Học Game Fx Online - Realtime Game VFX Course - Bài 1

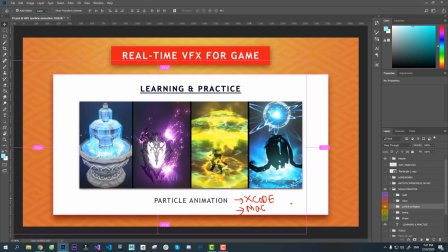Và mình đến họ đến chỗ họ đến công ty của họ, xong rồi là mình ngồi đấy mình làm việc hết giờ mình đi về, mặc dù là freelancer nhưng mà mình làm việc theo kiểu on-site như vậy. Thì họ cấp cho mình cái máy Mac và có cài đặt Xcode ở trong đấy, thì mình mở lên xem và mình mở cái hệ thống hạt ra xem,
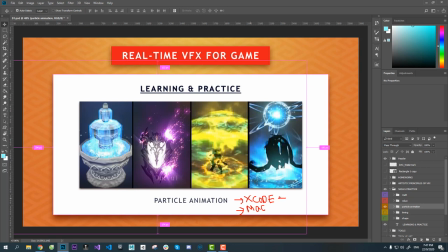thì mình thấy là cái hệ thống hạt của Xcode này nó còn đơn sơ và thuần khiết hơn cả hệ thống hạt của Unity. Và mình dựa vào tất cả những cái kiến thức mà mình biết về về hệ thống hạt trong Unity á, mình áp dụng vào cái Xcode này và nó hoạt động rất là tốt,
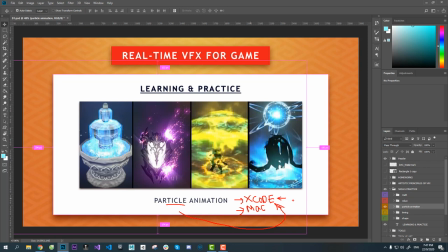nó hoạt động rất tốt và mình ăn cái job này rất là ngon, ăn cái job này 10 điểm. Mặc dù mình không biết Xcode là gì, mình chưa dùng máy Mac bao giờ, buổi đầu tiên thì nó hơi hơi ngượng tay tại vì là cái con chuột của Mac nó khác,
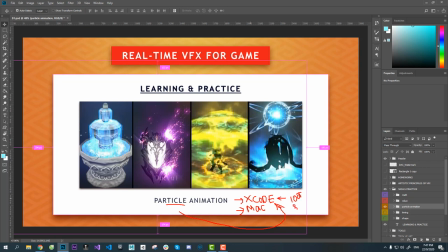nhưng mà mình làm cái job đấy trong 3 ngày. đăng cái job đấy trong 3 ngày và mình chỉ sử dụng những cái kiến thức về particle animation trong UAT thôi. Đó. Đấy là một cái trải nghiệm khá là thú vị, hay ho đối với mình.
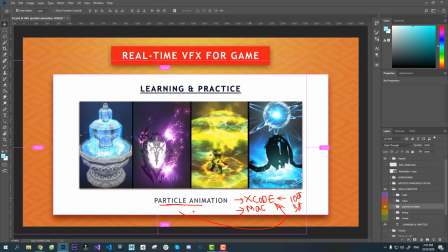Và từ đấy thì mình rút ra kinh nghiệm là chỉ cần các bạn nắm được những cái nguyên lý hoạt động chung nhất của hệ thống hạt thì các bạn có thể làm việc ở trên bất cứ một cái game engine nào, trên bất cứ một cái hệ thống hạt nào. Hoặc là khi các bạn biết về hệ thống hạt trong UAT, các bạn có thể control nó, các bạn kiểm soát nó, thì khi mà sang
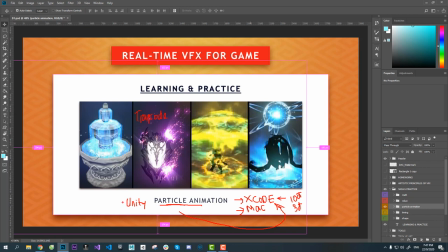chop code ở trong After Effects á, các bạn cũng áp dụng tất cả những kiến thức từ UAT các bạn áp dụng sang, chính xác 100% luôn, áp dụng được hết luôn. Đó.
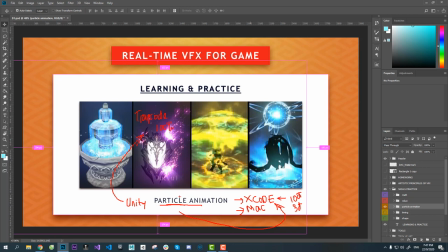Tất cả, tại vì tất cả hệ thống hạt nó đều dựa trên một nguyên lý hoạt động chung như vậy, cho nên là mình chỉ cần học những cái chung nhất là mình có thể kiểm soát được tất cả những cái phần mềm khác. Mà để mà các bạn hiểu kỹ, hiểu sâu và kiểm soát được thì các bạn cần phải làm bài về nhà,
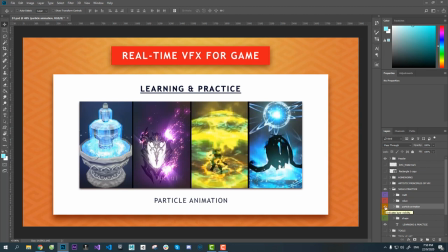làm nhiều lần thì mới nhớ được.
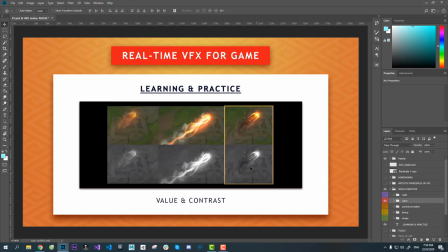Tiếp đến thì mình sẽ đi đến một cái phần quan trọng để mà mình biết được là khi nào mà mình làm xong, khi cái effect này như thế này thì đã public được chưa, đã mang đi sâu chỗ này chỗ kia được chưa, đã cho portfolio được chưa.
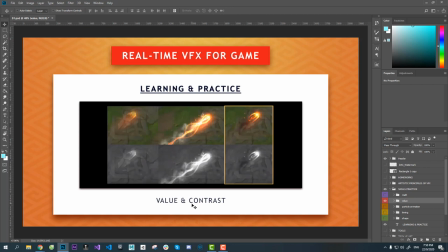Đó, thì cái phần mà cái phần kiểm soát về đậm nhạt và độ tương phản đó, là cái phần mà sau khi mình làm xong effect rồi mình sẽ đi kiểm tra về đậm nhạt, đi kiểm tra về độ tương phản. Tuy nhiên á, sau khi các bạn học xong cái khóa này á, thì các bạn có thể là
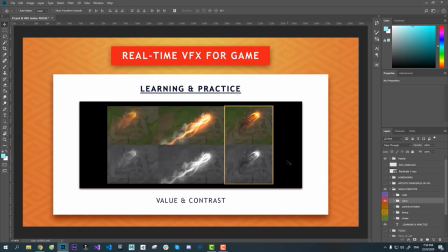các bạn cần phải có hình dung trước trong đầu là các bạn sẽ có cái phần nào là tối, phần nào là sáng, giống như kiểu các bạn lên concept trong đầu trước khi các bạn làm á. Thì cái này là người ta lấy ví dụ cho mình thôi,
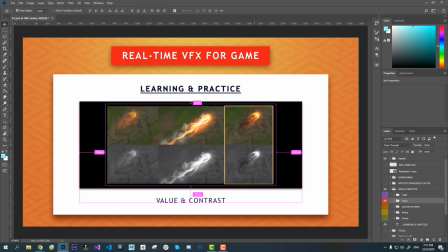lấy ví dụ là khi mà có độ tương phản và khi mà có đậm nhạt tốt thì effect nó sẽ như thế này. Còn cái này, khi cái này là sáng quá, đúng không? Cái này bị overbright, tức là bị sáng quá.
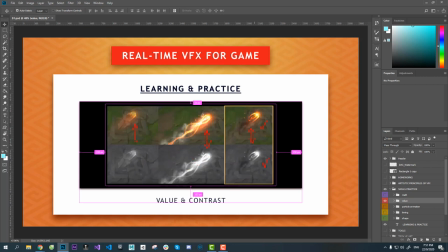Còn cái này thì mờ nhạt quá, tối. Thì người ta làm ví dụ cho mình thôi. Còn đến lúc mà mình làm được thực tế là mình phải hình dung trước trong đầu là phần nào tối, phần nào sáng. Ví dụ như những cái kiểu mà effect kiểu projectile như này á, thì cái phần đầu của nó mang cái lượng sát thương lớn nhất, là nằm ở phần đầu.
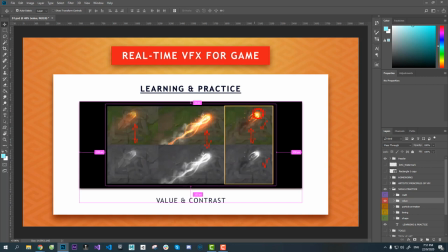Phần đầu này của nó mang lượng sát thương lớn nhất. Và cái màu cam ở đây thể hiện là nó có cái nhiệt độ cao. Nó có nhiệt độ cao và nó có lực sát thương. Chính vì thế nên cần phải làm nó sáng hơn các cái phần còn lại.
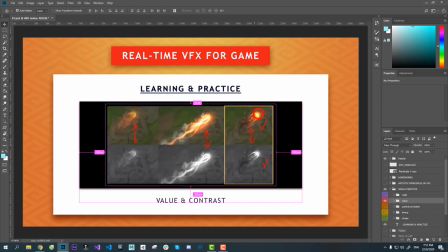Để mà làm sáng hơn các phần còn lại thì cái phần này nó phải giảm đi, cái phần này nó phải phần tối đi. Thì khi mà mình học về cái bài value và contrast thì mình sẽ học kỹ hơn về cái phần này.